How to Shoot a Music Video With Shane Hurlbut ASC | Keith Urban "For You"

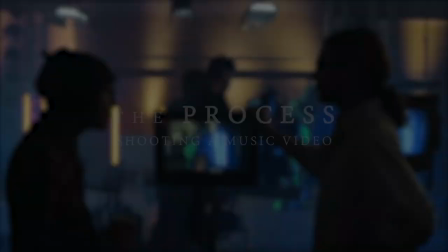So let's go into the process of shooting a music video. You always have the performance where the singer is singing directly into the camera.
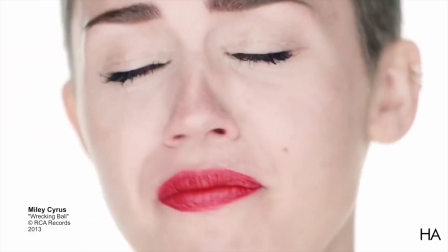The whole process of making sure that the artist was absolutely beautiful
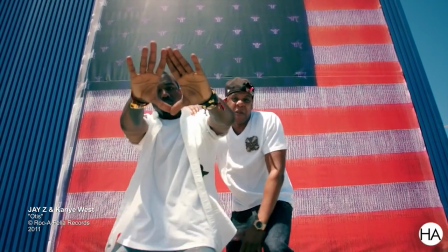and they were in this wonderful light and you did a whole sequence where they just sang to camera that you knew you could cut to at any point in the song so
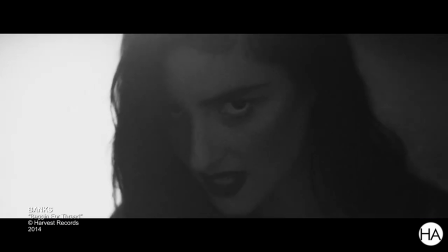there's that setup you need that there's also the setup
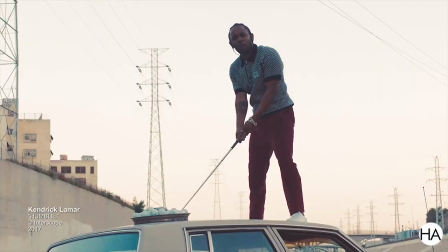of some kind of swinging-ass crane flying around whether
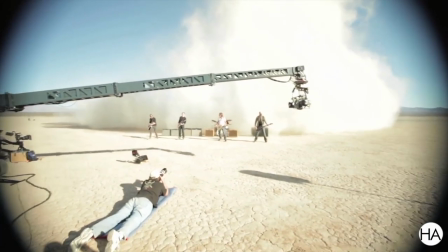it's overhead whether it's scraping the ground when it's swinging around there's some kind of crane
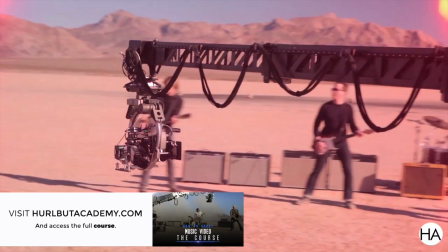action that you need to be able to give that motion and movement then Then
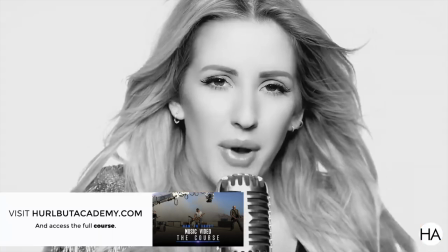there's the extreme close-ups to articulate the fine details,
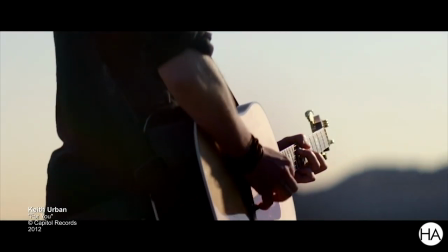especially how this song starts. We want to have macro coverage of that to really get in there.
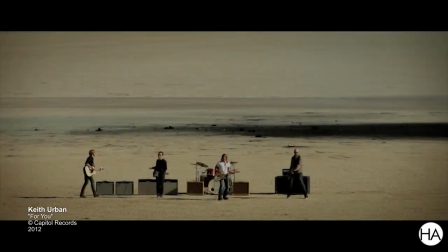And then there's the kind of handheld shot where you go in and you just shoot the bass player
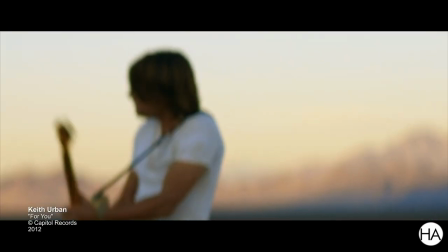and then you just shoot the drummer and then you just shoot the lead guitarist and then you just shoot the singer.
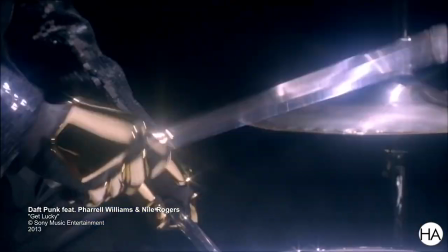And then you're able to alter those in any way whether it's realistic lighting, whether it's big lighting setups. I mean I did so many of these back in the day but this one had
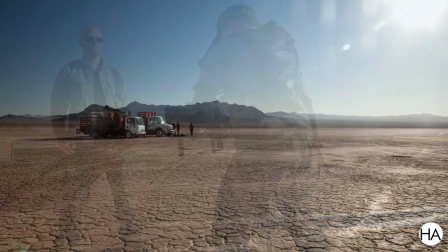to feel like it was naturally lit out on the middle of a dry lake bed
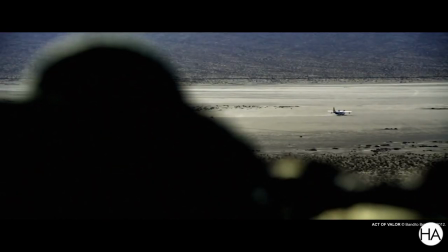that fit into the film where the seals are creating reconnaissance
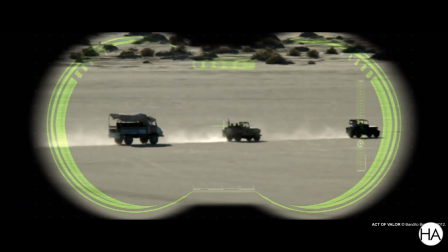and instead of seeing the drug exchange and everything that's happening on
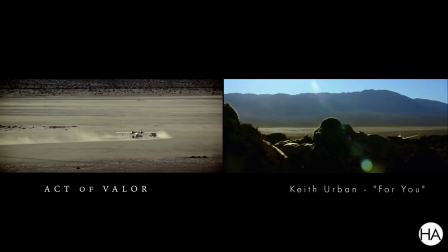this dry lake bed that's supposed to be Somalia, it's Keith Urban and his band.
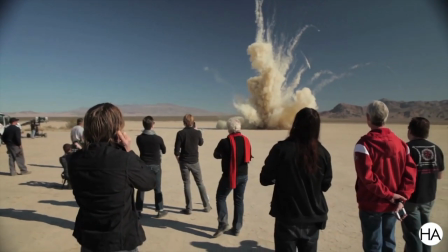And then we added some explosions and excitement and we brought our special effects teams in and did all that cool stuff.
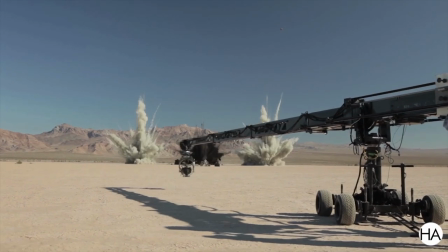But the core of it is creating these specific setups that I talked about.
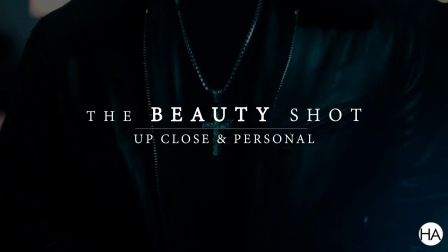You're going to be doing the beauty shot of the artist.
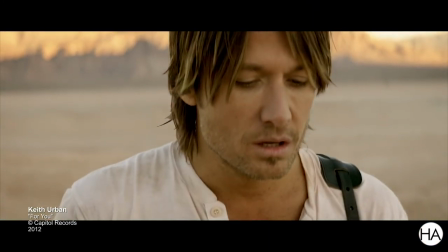See this one comes off the deck. This is the intro to Keith Urban.
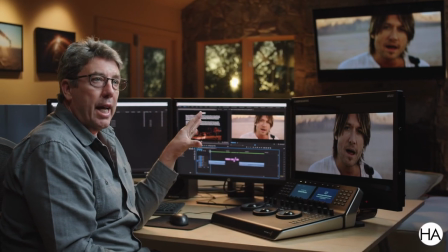The Sun had completely gone off the whole dry lake bed so I knew I had controlled light for about 30 minutes.
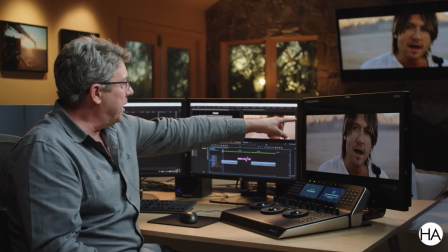This beautiful soft light. You can see the Sun going across.
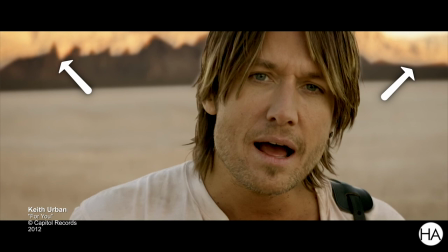You can see the mountain range being projected on the other mountain range behind him and it's just this beautiful
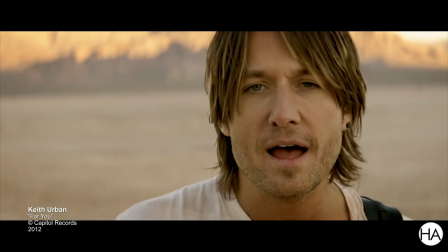skylight on his face and I could do a controlled setup with him just singing to camera and we got that.
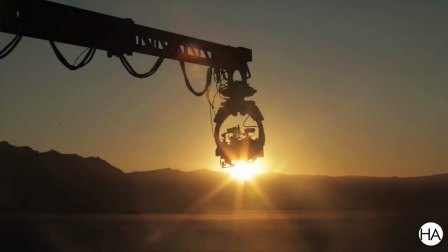Okay, that's the thing we did at the end of the day but this is these specific setups that you
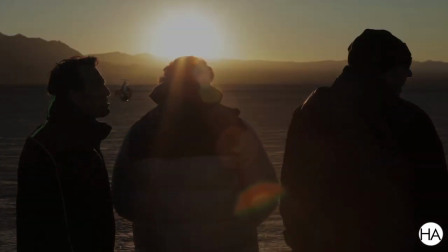really need to tell the story of a performance music video.